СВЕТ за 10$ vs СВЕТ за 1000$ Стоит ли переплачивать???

Если вы не видите разницу между этим светом и этим, то вам следует выключить это видео. Чё это? Или написать какую-то гадость в комментариях. Смотри. Сейчас светло. А вот так темно.
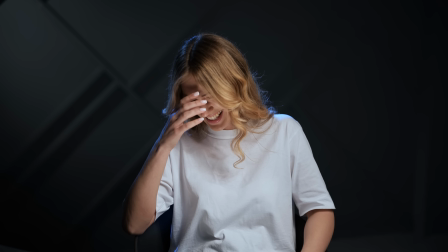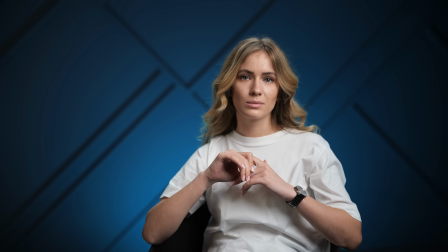А мы привыкли снимать в бытовых условиях при том свете, который у нас есть. Это свет люстры, свет какой-нибудь там диодной подсветки, либо еще чего-то.
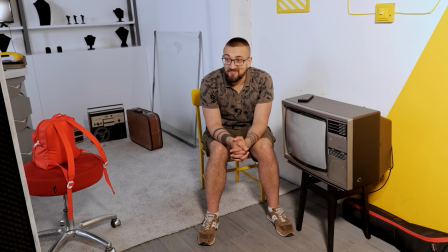41s
Особо не паримся вообще по поводу освещения. Снимаем на телефон, выкладываем это все в сторис, в инстаграм, куда угодно. И мало кто задумывается о том, что нужно хоть как-нибудь хоть повернуться к источнику света, не знаю, встать под лампочку или еще что-то. Мы сейчас наглядно вам покажем, как можно за счет света, за счет дешевого света выставить какую-то уже приемлемую схему и сделать прекрасную картинку. А потом по-другому выставим уже более киношную картинку на более дорогой свет, чтобы вы почувствовали разницу и поняли для себя вообще, есть ли она для вас или нет. Меня зовут Валентин Хрисич. Включите дальний свет и мы начинаем.
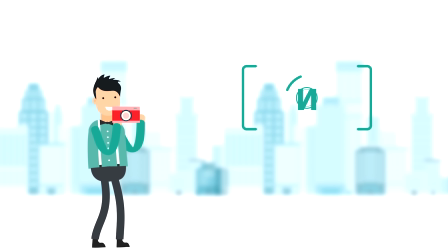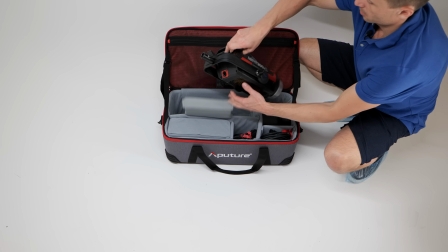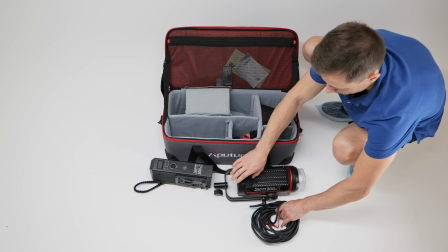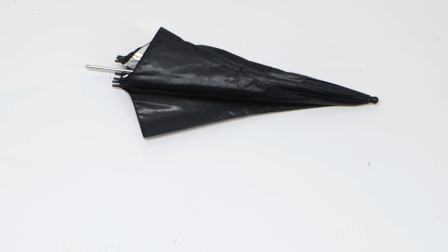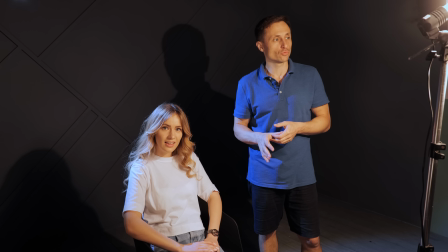104s
Сейчас мы выстраиваем световую схему почти из подручных средств.
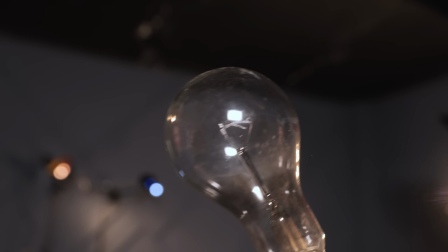109s
Комплект за 10 баксов – это обычная лампочка Ильича, это зонт обычный с AliExpress китайский,
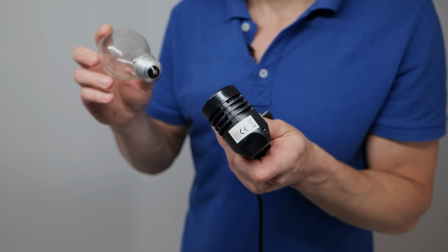116s
это крепление с патроном под E27 и стойка, ну стойка, окей, это была моя.
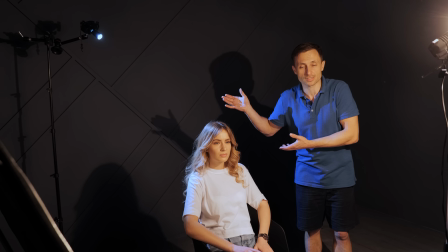121s
На заднем плане у нас в качестве контрового света, это, конечно, уже немного оверпрайс, китайский за...
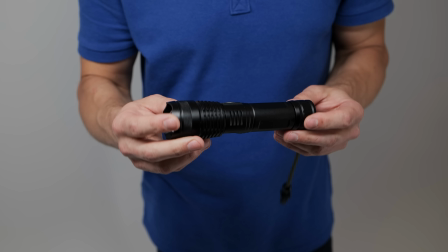128s
Тоже, по-моему, за 10 баксов фонарик, который дает нам контровое свечение, который ровно служит примерно один месяц.
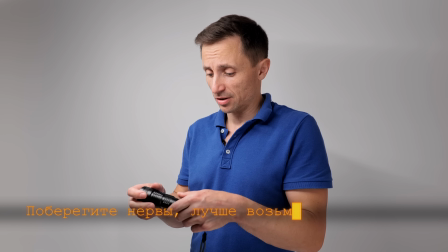135s
Потом он начинает моргать, как попало, живет своей жизнью, что-то с ним происходит там внутри непонятное.
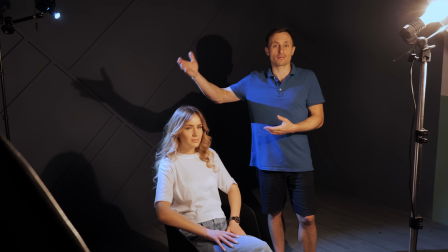140s
Ну и с правой стороны у нас
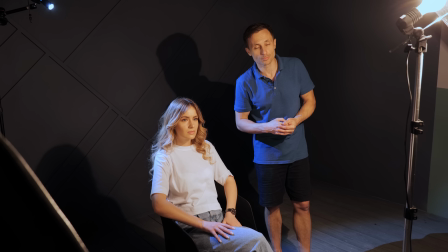144s
заполняет вот эту вот тень, чтобы немного не такой был жесткий свет, чтобы смягчить немного любой отражатель.
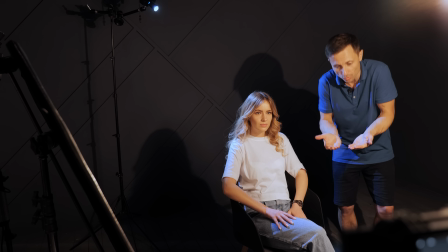151s
Если у вас нет отражателя, то вы можете всегда заглянуть под торт, там всегда есть внутри блестящая подложечка,
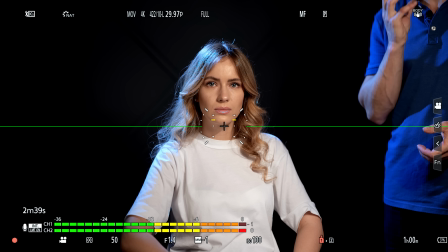157s
и вот вы можете ее использовать, но вот эту вот теневую сторону нужно немножечко заполнять, потому что свет будет жестковатый.
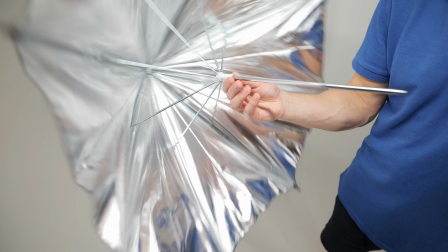164s
Наш зонтик всего лишь 80 сантиметров в диаметре, это маловато, но извините, у нас ограниченный бюджет.
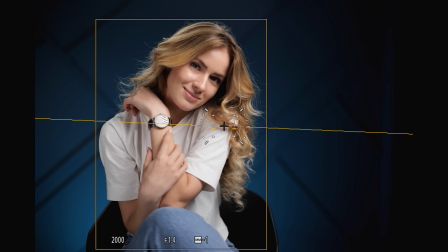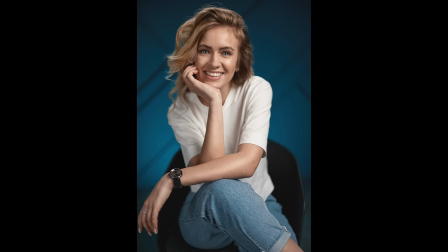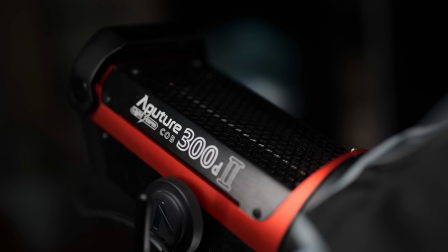188s
Использовали точно такую же схему, только поменяли свет и добавили 2.0.
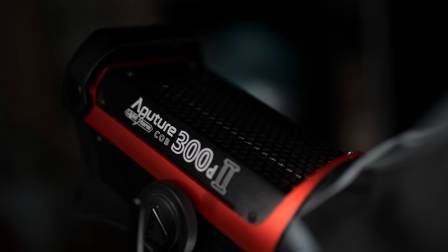192s
У нас рисующий свет с софтбоксом от компании Apuchur, который нам предоставили любезно наши друзья из Китая,
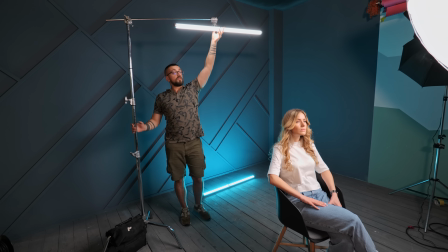199s
и контровой свет, который в принципе может быть любой, но в данном случае это Stella Artois. Как он правильно называется? Сейчас у нас самый обычный квартирник, обычный свет, который может светиться в любой комнате, в любой квартире.
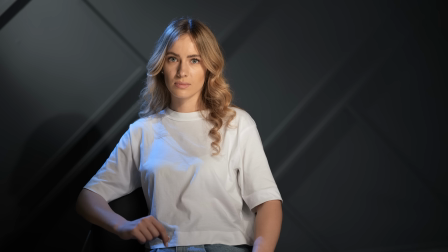216s
То есть самый обычный непродуманный свет. Очень часто в квартире он бывает смешанный, когда с одного угла светится желтенькое, с другого синенькое. И в итоге получается вот такой винегрет, с которого потом ничего абсолютно не получается. Чтобы не проваливался задний план, постарайтесь его чем-то подсветить.
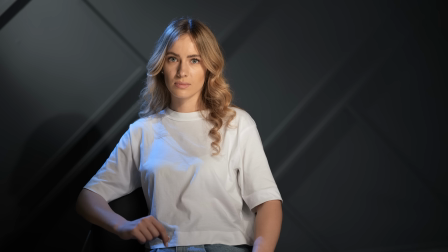232s
У нас здесь такая фактурная стена, и если ее не подсвечивать, она смотрится достаточно скучно. Берете любой фонарик, направляете его на стену. И вот у нас уже получается совершенно другая картина.